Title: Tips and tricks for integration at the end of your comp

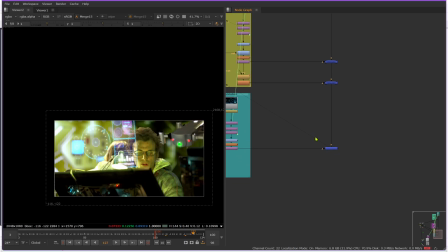Okay, last things last. So normally when you do a comp like this, there's a couple things you just pretty standard do to try and add integration.
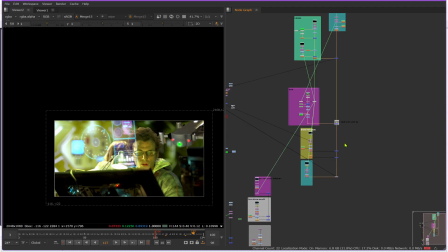So first things first, at the bottom of my tree, and if you have it organized like I do, you can pretty easily see, here's my B stream, like this whole big shebang.
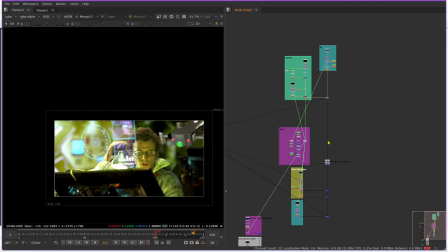And I can go, here's my background, here's where we add the drone, here's where we add the footage of the guys,
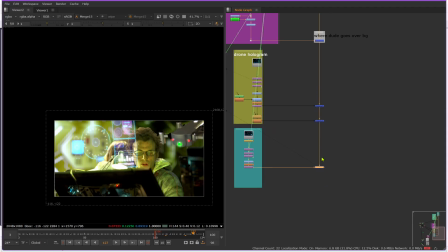here's where we add the hologram, which I have two flavors of here, but let's just pretend I have the one.
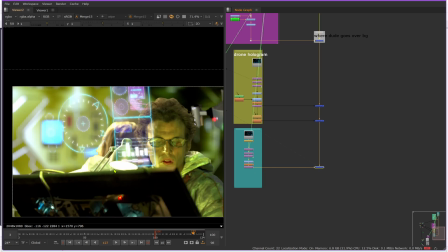So what can I do to make this look more real, more integrated?
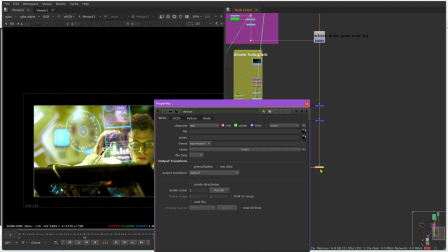Well, normally what people like to do in comps is first you have your write node, which you need to export your stuff anyway.
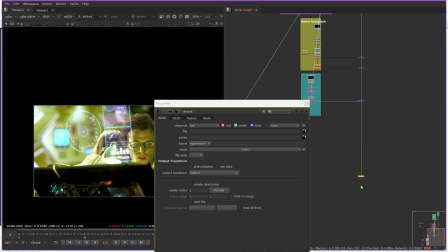But if you put that in there and just kind of pull it down, not necessarily that much, but just like a chunk,
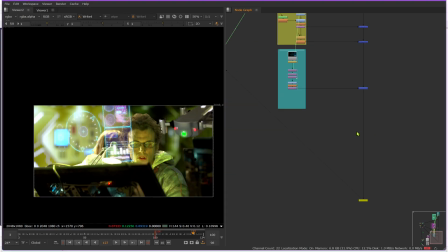a pretty common comp practice is to do this, where you can
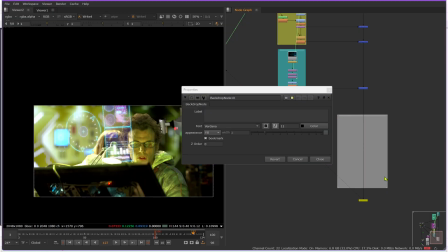literally make a backdrop node and kind of put it here. And this is kind of your post color corrections. Now what that means is that, so like I've been kind of coloring the guy on his level, I colored the drone on its level,
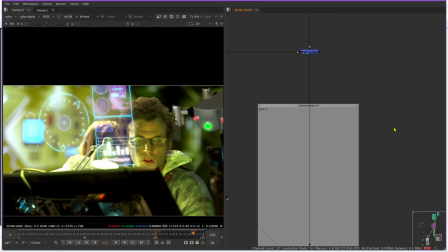I colored the background, but there's something to be said for when you do it all together at the end that kind of blends everything together.
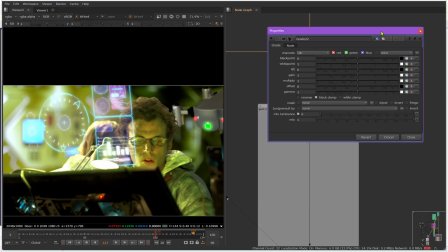So for instance, if I take a grade after everything's been combined, all the glows, all the blurs, all the parts, everything is together,
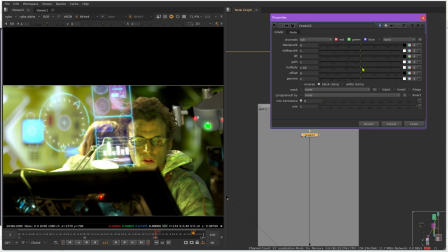I can literally just do overall color corrections to the whole shot, and you can see it's affecting everything equally. So maybe I want more contrast, you know, depends what you're after.
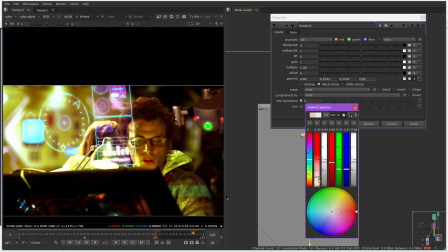Maybe I want different color integrated in there.
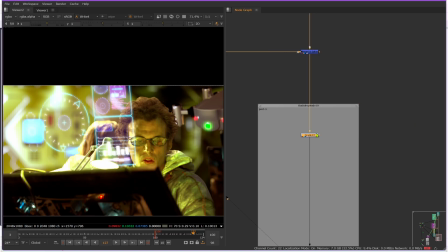Maybe I like that. I don't know. But basically whatever you want to do, and see that's affecting everything equally in the shot, and it just naturally kind of helps tie it together a little bit. You can always do something like a glow overall to everything.
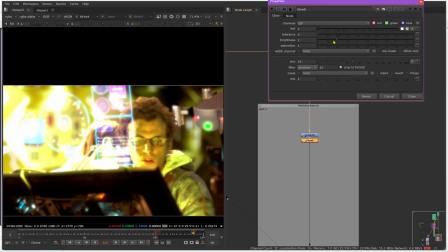So my image is super bright, so it's going to look pretty aggressive, but if I tone that way down,
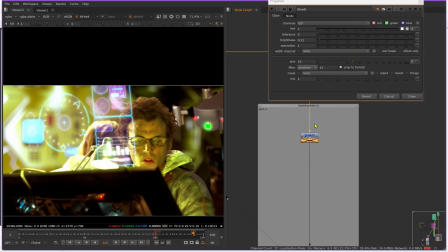and see even just a little bit like that, it helps tie it together, and you can dial in settings and get it how you like it.
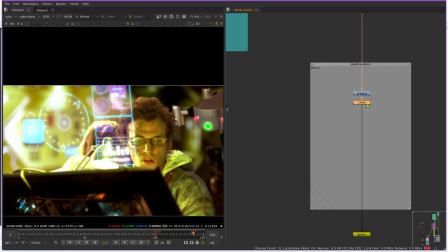Another common one is to add grain. So that's a good one to do last in your comp, but it is an important one that we usually always do for when we're matching footage like this.
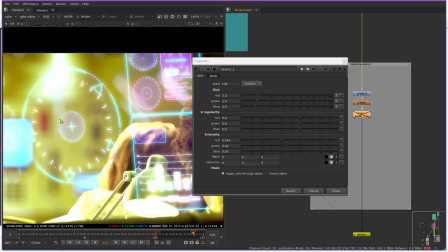So you can see it's pretty heavy-handed when I just throw it in here. But if you look, that background,
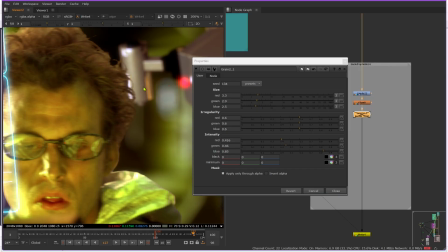all these different parts don't quite, especially CG parts, don't render with the same camera grain that we see in real footage.
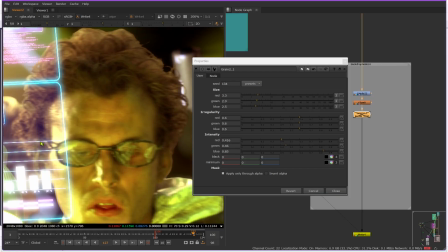And we're blurring stuff and doing stuff with all these over the course of things that you can't see as much.
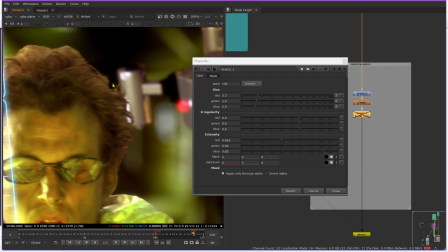And like if I was really going through this, I'd go through and try to get a better key on his hair and do some things.
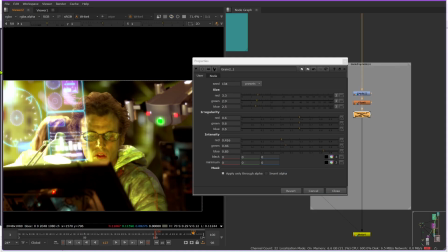But basically we can kind of blend everything together with a layer of grain. So if you make a grain node out of the box, it's a little heavy-handed.
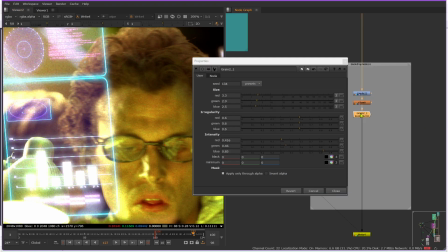Like I said, you can kind of see. It does kind of a red, green, blue thing. You see it a lot kind of up here. But it basically, the only thing you got to worry about, there's tons of presets. You can fiddle with them if you want. Usually all I do is kind of come in here and play with these, the red, green, and blue size, and just kind of get it somewhere a little you're more happy with.
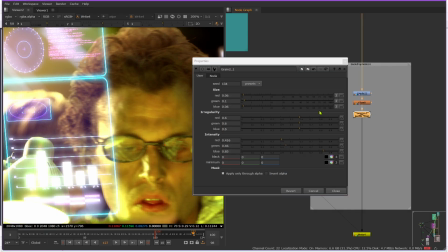You can kind of fiddle with it and see. Some are less saturated looking than others and things, but you just want a little bit of grain.
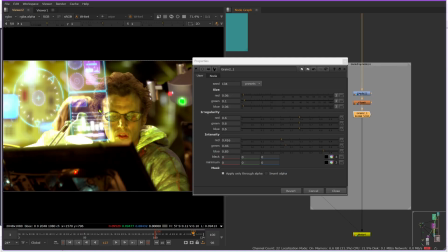And just, it's hard to see. You'll never probably notice it at size, but that little bit of grain helps tie the whole shot together. It helps kind of blend everything a little bit better.
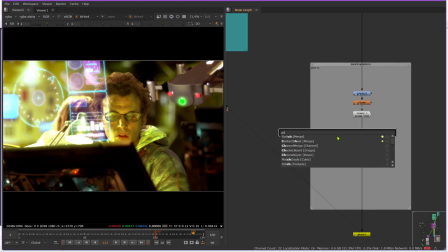You could also, Nuke used to be able to do chromatic aberration super easy, and that was really fun. But you could also put a vignette.
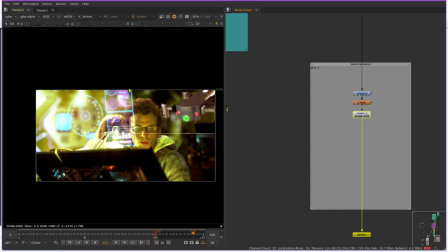So a vignette's just where the natural camera shutter, the camera housing darkens the very edge of the frame. The easiest way to do that is with a radial and using a radial as a mask.